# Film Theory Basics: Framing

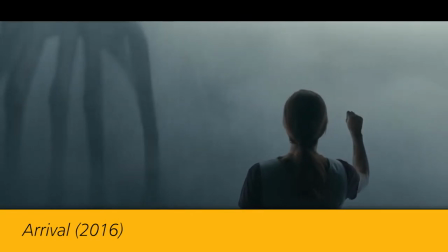(0:10)
Placing your subjects intentionally in the frame is an important part of visual storytelling. The following concepts are guidelines, not concrete rules.
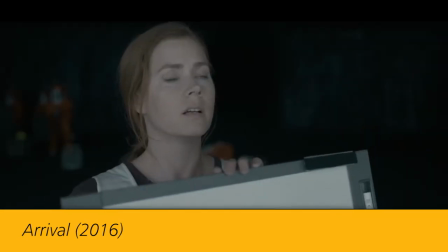(0:18)
Many of these rules can actually be broken on purpose to create a sense of tension or discomfort in a scene.
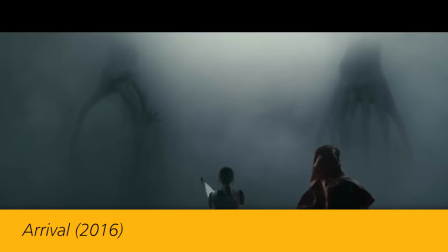(0:24)
As with any other art form, however, you need to learn the rules in order to break them in a meaningful way.
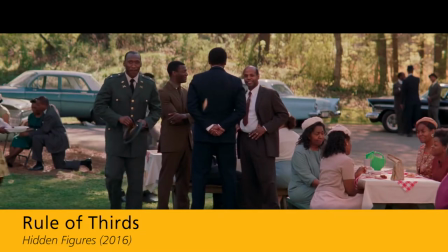(0:30) He's coming over. Now why would he be doing that? Because Mary's waving at him. No!
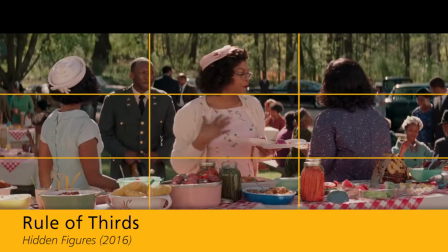(0:34)
The Rule of Thirds is the practice of dividing the frame into equal thirds, horizontally and vertically, with invisible lines.
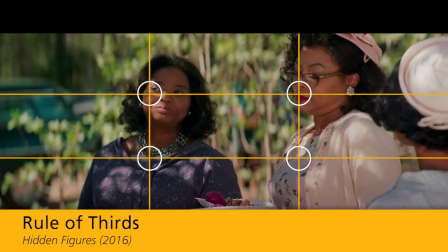(0:42)
The lines and their intersection points are the best places to position important or visually appealing parts of an image.
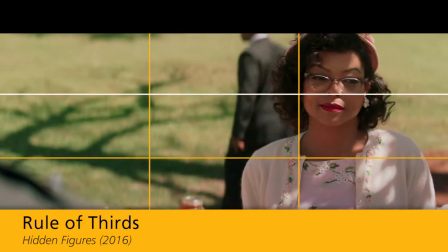(0:48)
You can use the top line to frame the eyes of your subject in a close-up, for example.
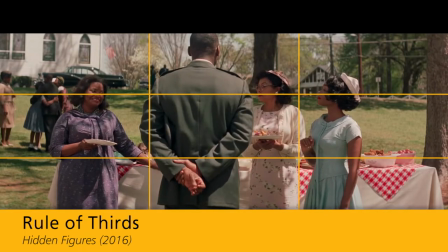(0:54)
The lines help guide the eyes of the audience around the screen and will help you frame your shot in a pleasing way.
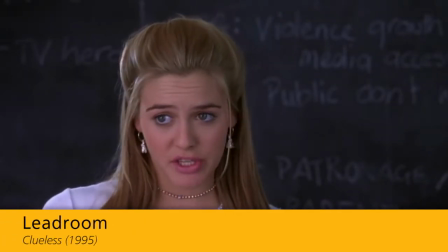(1:00) The Attorney General says there's too much violence on TV and that should stop.
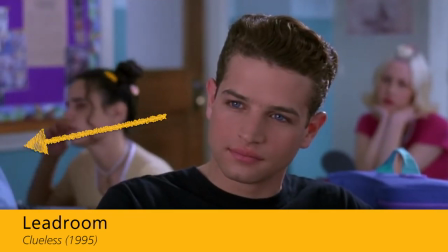(1:05)
Lead room, also called looking or nose room, is a space between the front of the subject and the edge of the frame in the direction they are facing.
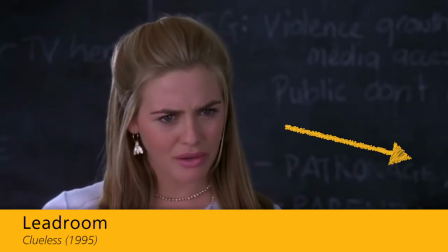(1:13)
Lead room is used to imply that the subject is looking at or moving toward something off screen, as well as to show their gaze or where they're going.
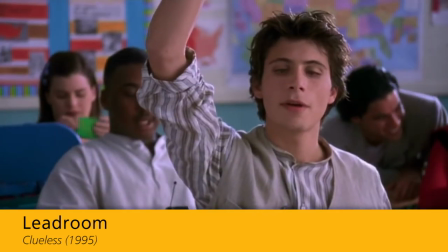(1:21)
To make sure you have enough lead room, you can line up your subject with the vertical third line on the opposite side of the frame they're facing.
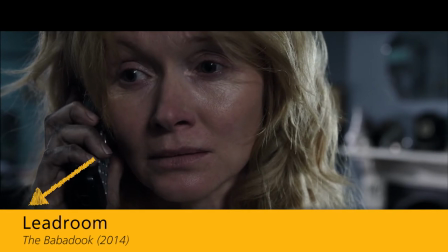(1:29)
A small amount of leader room can feel uncomfortable because the audience can't follow the gaze of the subject or see where they're heading.
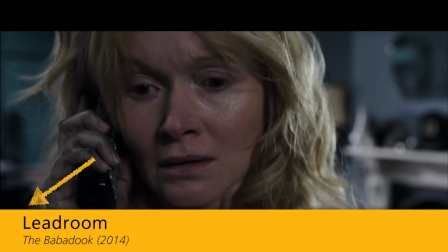(1:36)
However, if discomfort is your intention, then go for it.
But what about us?
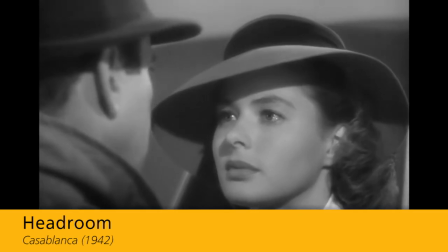(1:43) We'll always have Paris.
Headroom refers to the space left above a subject's head in the frame.
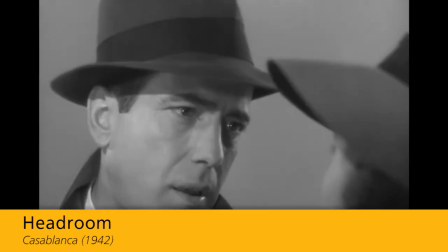(1:49)
Typically there should be some space left between the top of their head and the frame, but not too much.
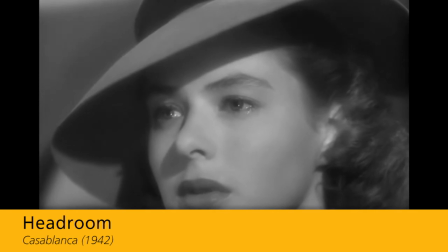(1:54)
Depending on the shot, it is sometimes acceptable to give your subjects a haircut. That is, framing their head in a way that doesn't include the top of their hair.
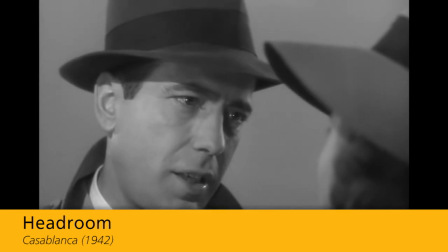(2:04) He's looking at you, kid.